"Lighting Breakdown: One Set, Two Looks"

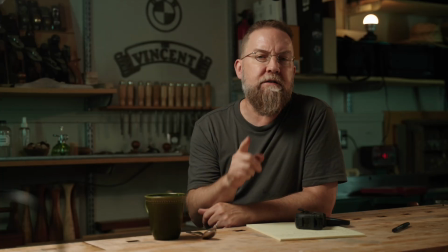(0:00)
I can tell you with absolute certainty that there's one thing that's affecting the look of your video and photos more than any other,
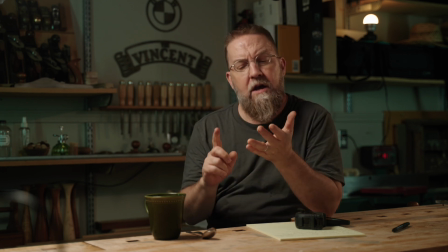(0:08)
and it's not a piece of gear, and it's completely free.
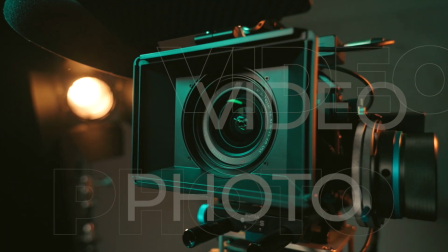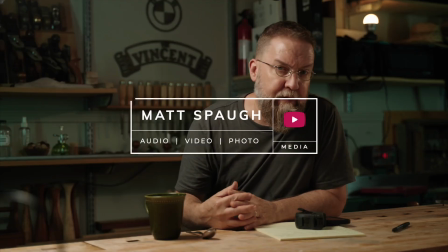(0:17)
Hello world, my name is Matt Spa,
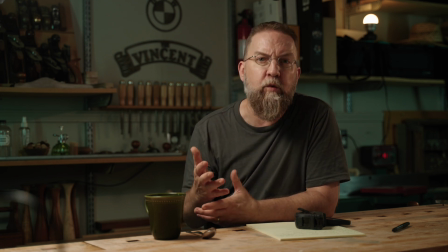(0:20)
and that factor that plays the biggest role in the look of anybody's work is not a specific camera or lens or light.
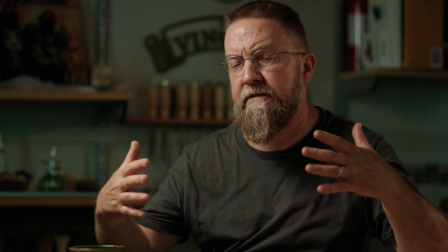(0:28)
It's where those cameras and lenses and lights are placed in relationship to each other.
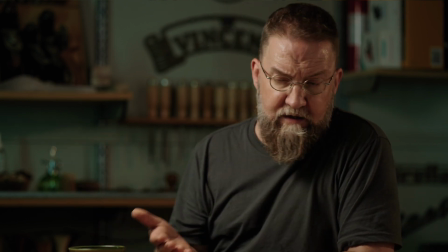(0:33)
That's the thing that makes the frame. So in this video, I'm gonna break down this simple 2-camera setup,
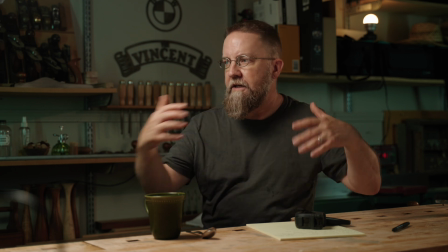(0:41)
and I'm not gonna focus on gear so much as I'm gonna focus on the relationship of all the different elements that are making this to each other.
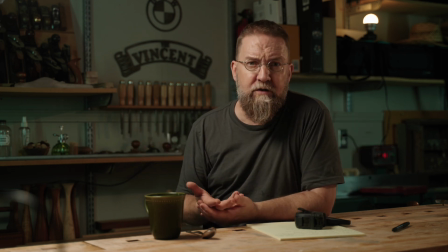(0:49)
All the distances and the angles and all that kind of stuff. I've been wanting to do this for a long time, but I haven't been able to sort it all out and create a script.
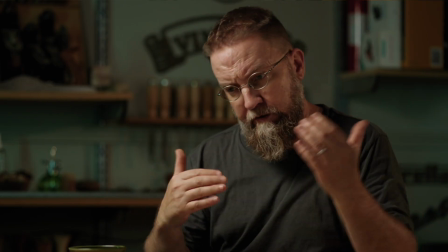(0:56)
So it's very likely that my brain and my mouth are not gonna be caught up with each other all the way through this.
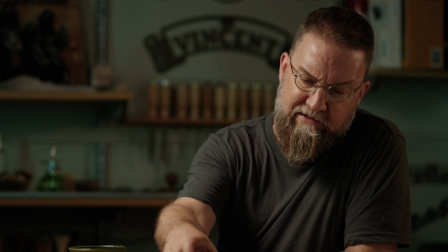(1:03)
So just bear with me. I have good notes and I'll try to stick to the notes, and we'll soldier on and make this happen.
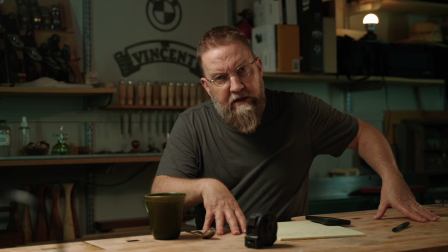(1:09)
I am sitting at my workbench in my shop, and my bench is 6 foot by 2 foot,
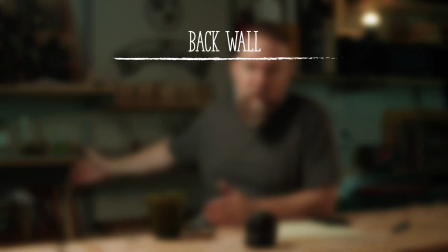(1:14)
and it's about 5 feet off the back wall, and it is parallel to the back wall.
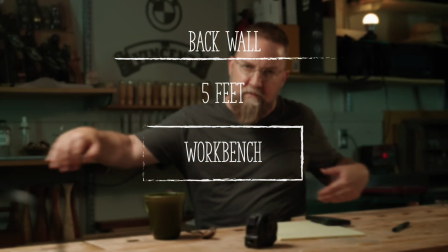(1:19)
And this is gonna be kind of my reference point for most things. We're gonna call this 0 degrees for this exercise anyway.
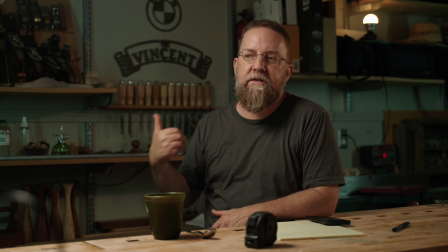(1:26)
Typically, I would want to be further away from that back wall. I would want to have more control over how much I blur or don't blur that background.
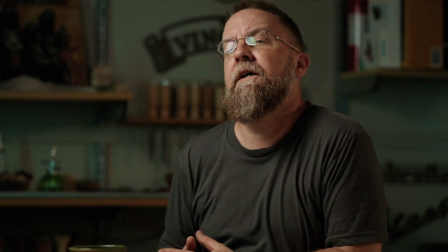(1:34)
But this bench weighs about 400 pounds, and I'm in here by myself today because it's really hot and I just couldn't bring myself to ask anybody to help me.
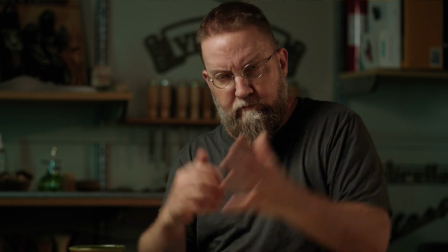(1:42)
So this is gonna stay where it is, and again, we're gonna soldier on, and it's gonna be awesome.
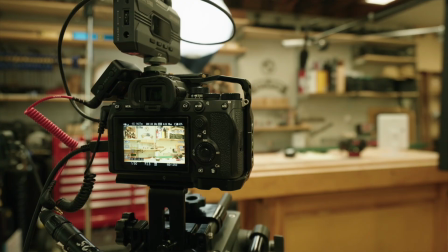(1:48)
My A camera is 6 feet away from me.
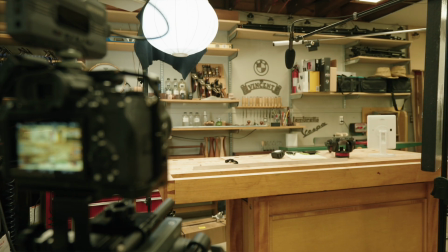(1:52)
It has a 50mm lens on it at f2.8, and if this is 0, it's at 45 degrees from me.
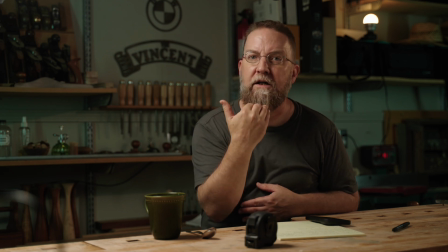(2:01)
It's about at chin height, so A cam.
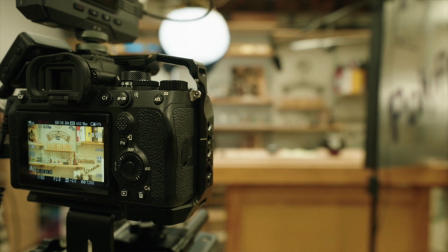(2:04)
My B camera is about 10 degrees further over, so we're gonna call that 55 degrees.
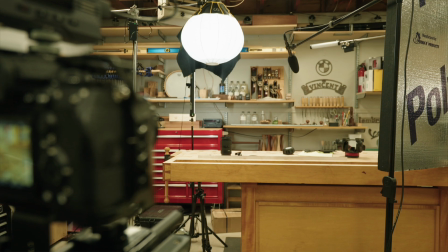(2:10)
It's got an 85mm lens on it, and it's at f2.2.
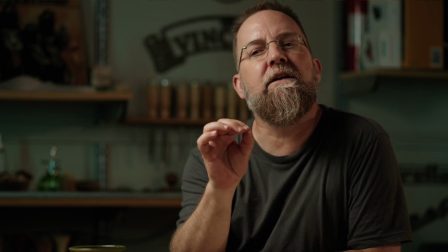(2:15)
It is just a smidge higher than my A camera.
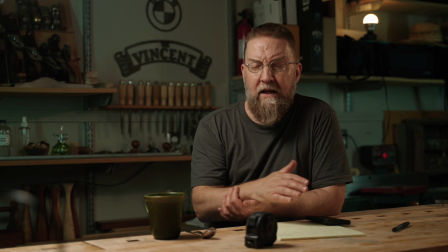(2:20)
And the reason for that is that what I want to be able to do in my edit
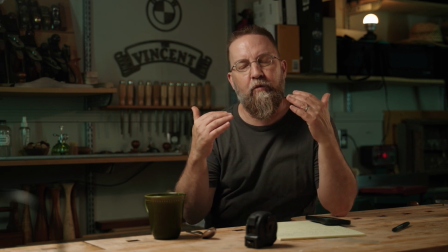(2:25)
is have my eyes line up when I bounce from one to the other, to the other,
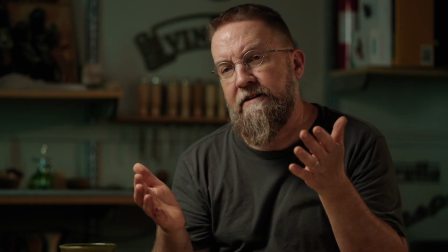(2:30)
to the other. It's just a thing that I like to do. I think it makes your edits a little bit smoother.
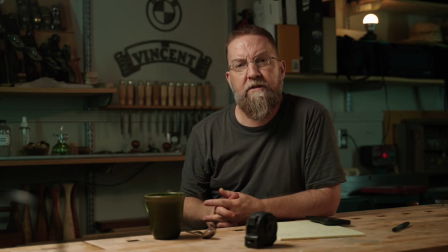(2:36)
It's not always possible. It takes me a considerable amount of time to make that happen. But if you can get your interview subject's eyes in the same spot, or at least relatively close, I just think it eases the viewer's ability to watch whatever you're producing.
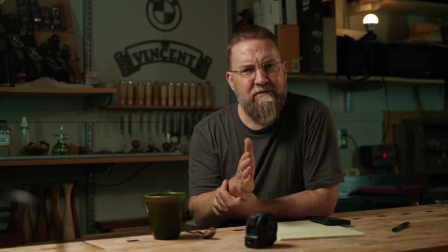(2:52)
And so there's that. Did I talk about the angle? This is angled, so there's a reason why those aren't at 90 degrees.
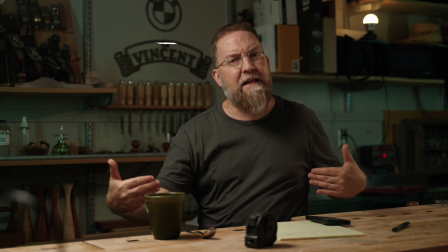(2:59)
If they were at 90 degrees, this would be a very flat scene. It just wouldn't look as good.
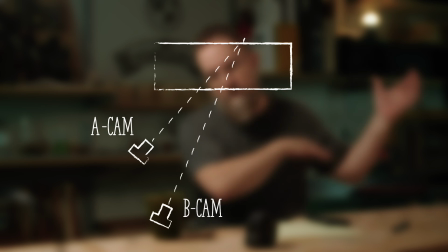(3:03)
So as you move that stuff over, we start to get more depth in the scene as it goes further back off into infinity back there.
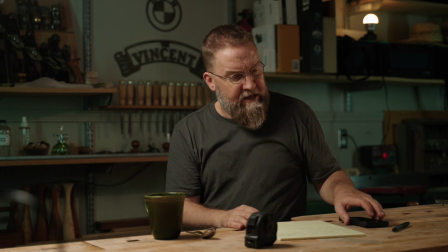(3:11)
So that's, you know, super cool. The B camera is on that side for a reason.
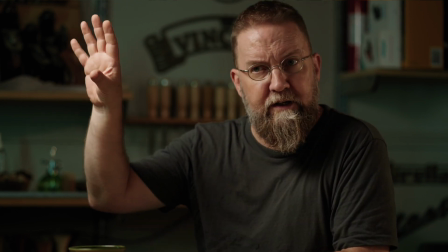(3:17)
It's not an arbitrary decision. My main light, which I'm gonna get to in a second, I promise, is on my right, so camera left.
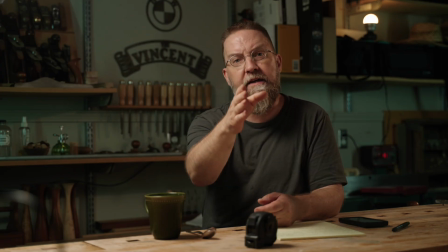(3:25)
And it's because there is a line between me and the A camera. I'm facing it, everything is very square here.
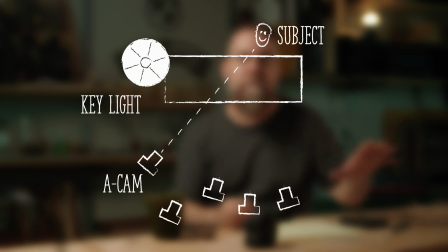(3:31)
There's this line, and my key light goes on one side, and all my cameras go on the other. And that's just, it's another one of those rules that's really not meant to be broken,
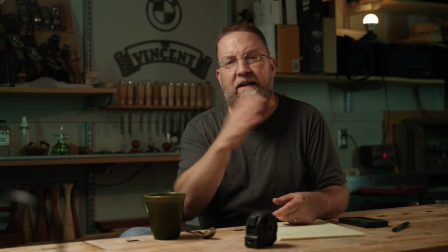(3:40)
because it starts to confuse your audience when you jump from side to side of whatever your primary camera angle is.
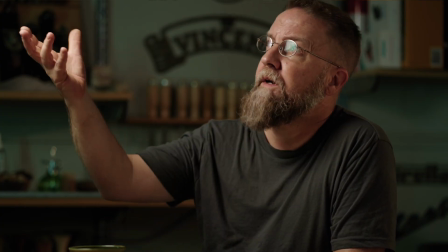(3:46)
My key light is a 60-watt LED fixture in a 20-inch lantern-style light box that's got a skirt on the back.
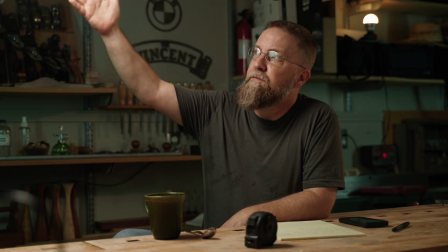(3:55)
It's just a little piece of black fabric. It's duvetine. It keeps that light from making my background too bright.
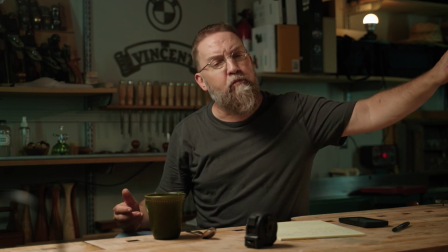(4:01)
So that's lighting the side of my face. There's a big white piece of 4x4 foam over here that came from a home center.
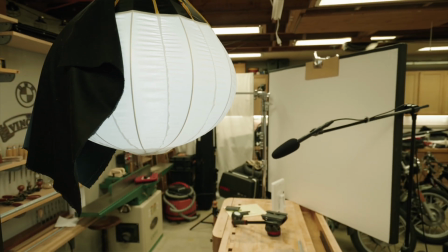(4:08)
It's insulation.
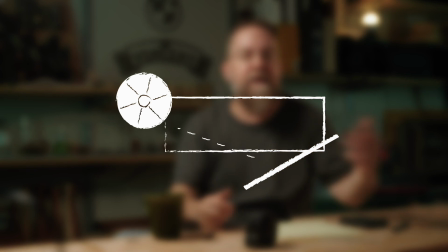(4:09)
It's 2-inch thick insulation. It's grabbing a little bit of that key light and bouncing it back into the shadows on this side so I don't get too dramatic.
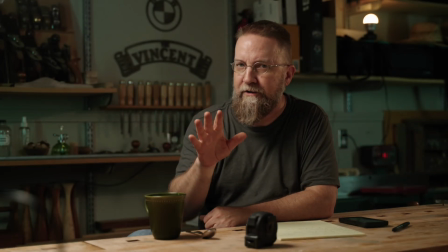(4:17)
We're gonna talk about drama in a minute. It's coming.
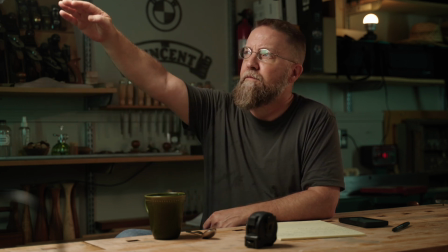(4:19)
The fixture is 4 feet away from me, and the bottom of that lantern is right about the top of my head.
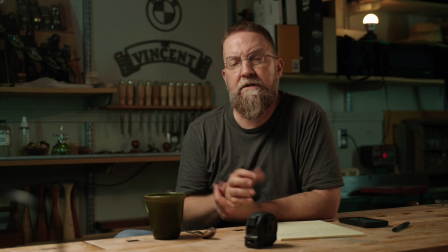(4:27)
The color temperature of that light is 5600K, and that's what my cameras are set to.
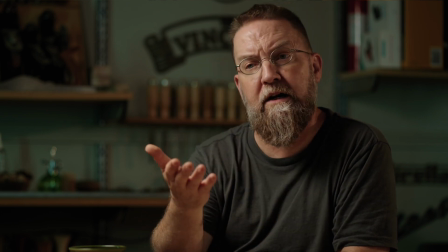(4:33)
What that's doing is it's making sure that my flesh tones to my camera are accurate, or as, you know, as close as all of that's gonna be.
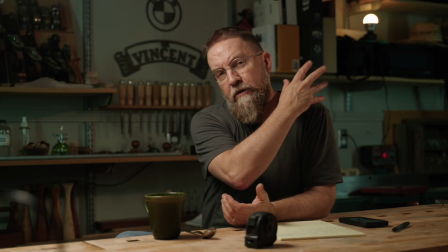(4:41)
Nothing's perfect. It's a fallen world. There's some yellowish lights in the background, and there's some blue tint in the background.
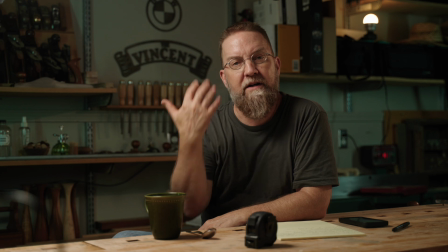(4:48)
But what I'm trying to do is keep the exposure on myself natural as much as I can.
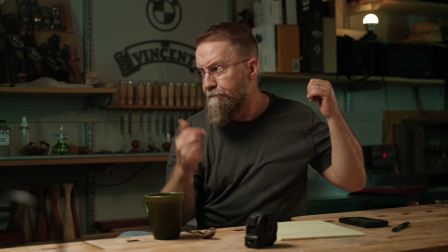(4:54)
Speaking of background, there is a pair of 2 foot tubes on either side of me.
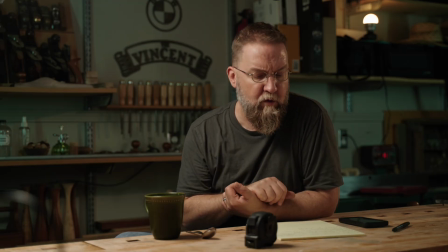(5:01)
Those are set to a hue of 154, a saturation of 50%, and they're about 4 feet off the wall.
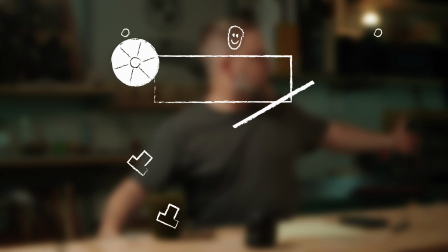(5:10)
This one's 4 feet from me. That one is 6.5, 7 feet from me.
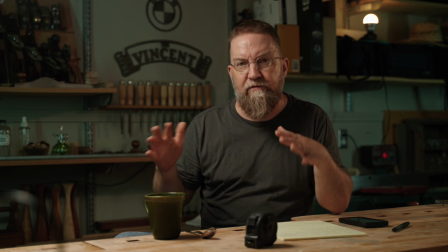(5:17)
They're set at different intensities just so that I could get things kind of even. And all they're doing is giving me some illumination back there.
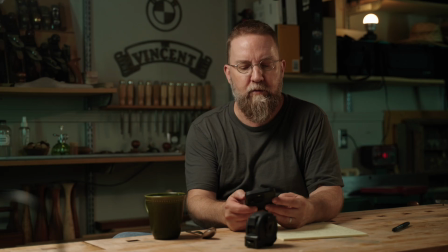(5:24)
They're lifting the shadows. Here, I'll turn them off and you'll see exactly what they're doing. Background left, background right.
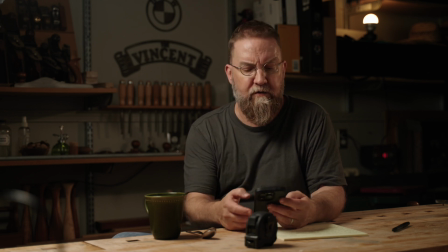(5:30)
So now you can see how much darker the far side of the frame gets without that on.
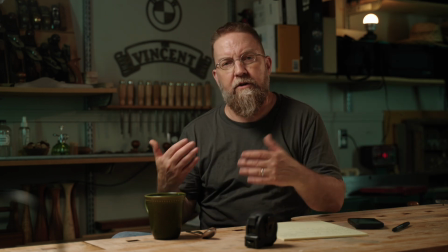(5:37)
So they're lifting those shadows, obviously, but they're giving me that blue tint back there too.
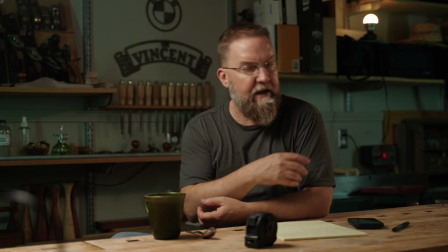(5:41)
And then to offset the blue, I have the practical light, the little light bulb that's up there.
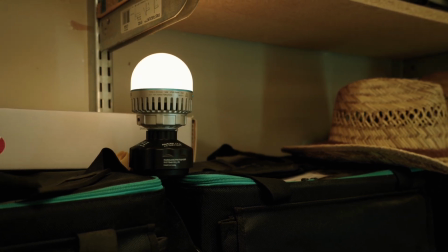(5:46)
And that light bulb is set to 3000 K. So it's set to a very warm temperature, warmer than what I have for flesh tone.
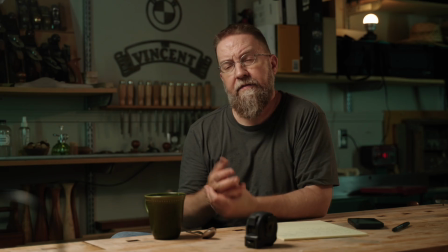(5:54)
The background is set to a much cooler temperature. That gives some variation back there, creates a little bit of interest.
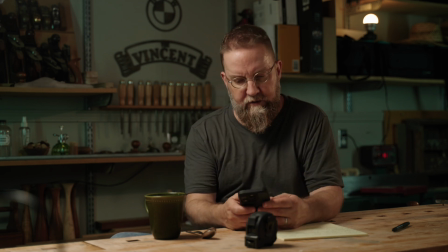(6:00)
The last light in this setup is what is typically referred to as a kicker. It's just a rim light, and it's kind of lighting this side of my shoulder and my face,
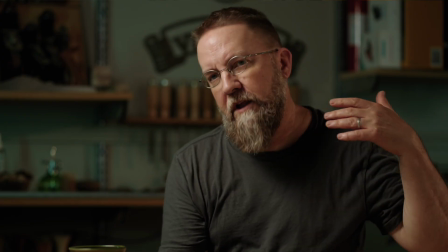(6:10)
but it's also throwing some warm light on this side of my face. So I have that light.
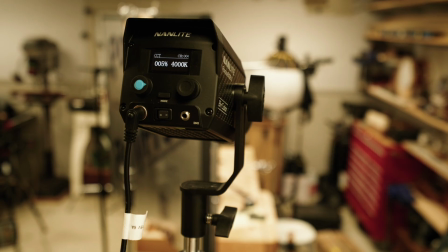(6:15)
It is another 60 watt fixture. It is at 4000 K. So it's not quite as yellow as the practical.
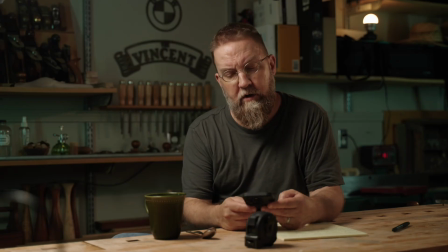(6:23)
It's also creating a little bit of shadow on that back wall, which is interesting.
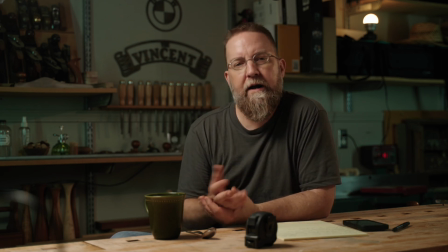(6:27)
That kicker is just, it's making the practical light, the bulb back there, make a little bit more sense to the viewer.
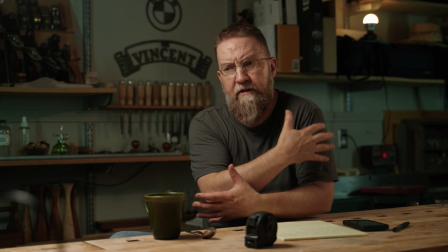(6:34)
Because now I have this yellow light, which I need to kind of break myself off of the background if it's getting too dark.
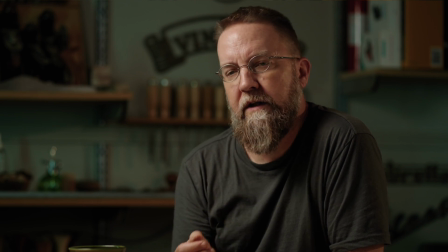(6:40)
But now it has a reason to be there. It has a practical light back there that can be kind of simulating whatever this is.
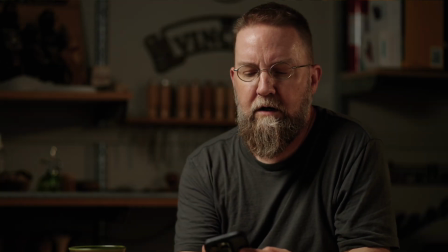(6:46)
I'm gonna turn all of these off and then turn them all back on. And hopefully that will be helpful. We can start with the background lights, then the practical,
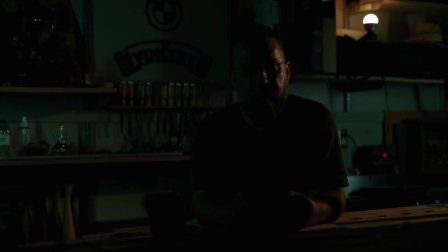(7:00)
the kicker, and finally the key.
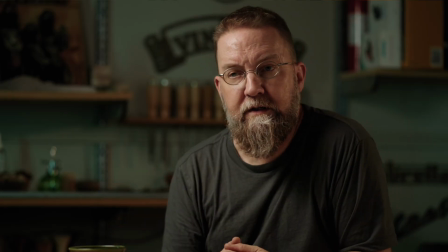(7:05)
Now I'm going to take all of this, I'm going to try to leave everything where it is, and relight this for a commercial set.
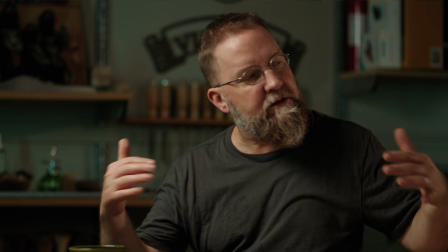(7:12)
So this is a little bit moody, it's a little bit dark, it's a little bit, I would not light a commercial job like this.
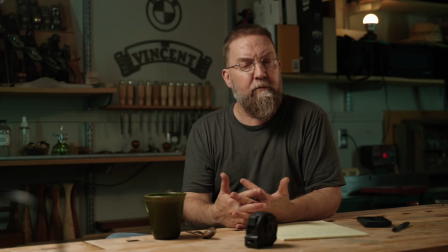(7:21)
I would light a narrative job like this or a documentary. But for commercial work, it's all about making people believe you. And so bright lights and nothing to hide and we're all on the level and that kind of stuff is the golden rule for commercial work, at least for me.
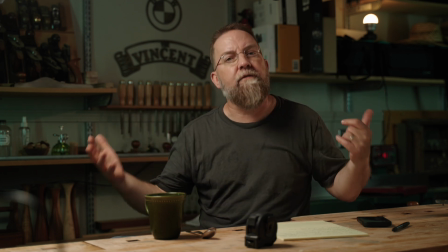(7:36)
So I'm gonna try to take all of these same things, same places, relight it for a commercial look and just talk about what I've done differently.
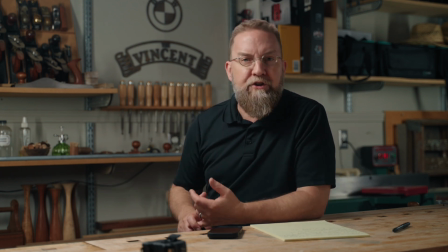(7:45)
And now I'm back with a whole new look. I've made 7 changes to this scene, and I'm gonna split screen it right here for a few seconds,
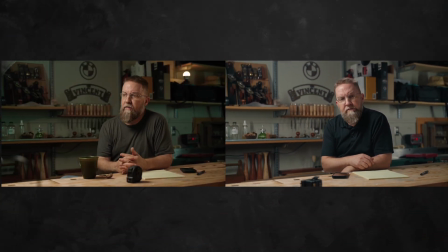(7:54)
and I'll challenge you, dear viewer, to pause and find all 7. If you want a hint, only 3 of the changes have to do with the lighting.
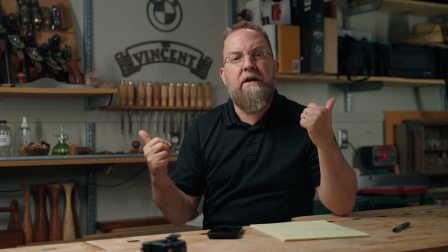(8:02)
Number 1, I've changed the color of the background lights to be 5600K, matching my key light.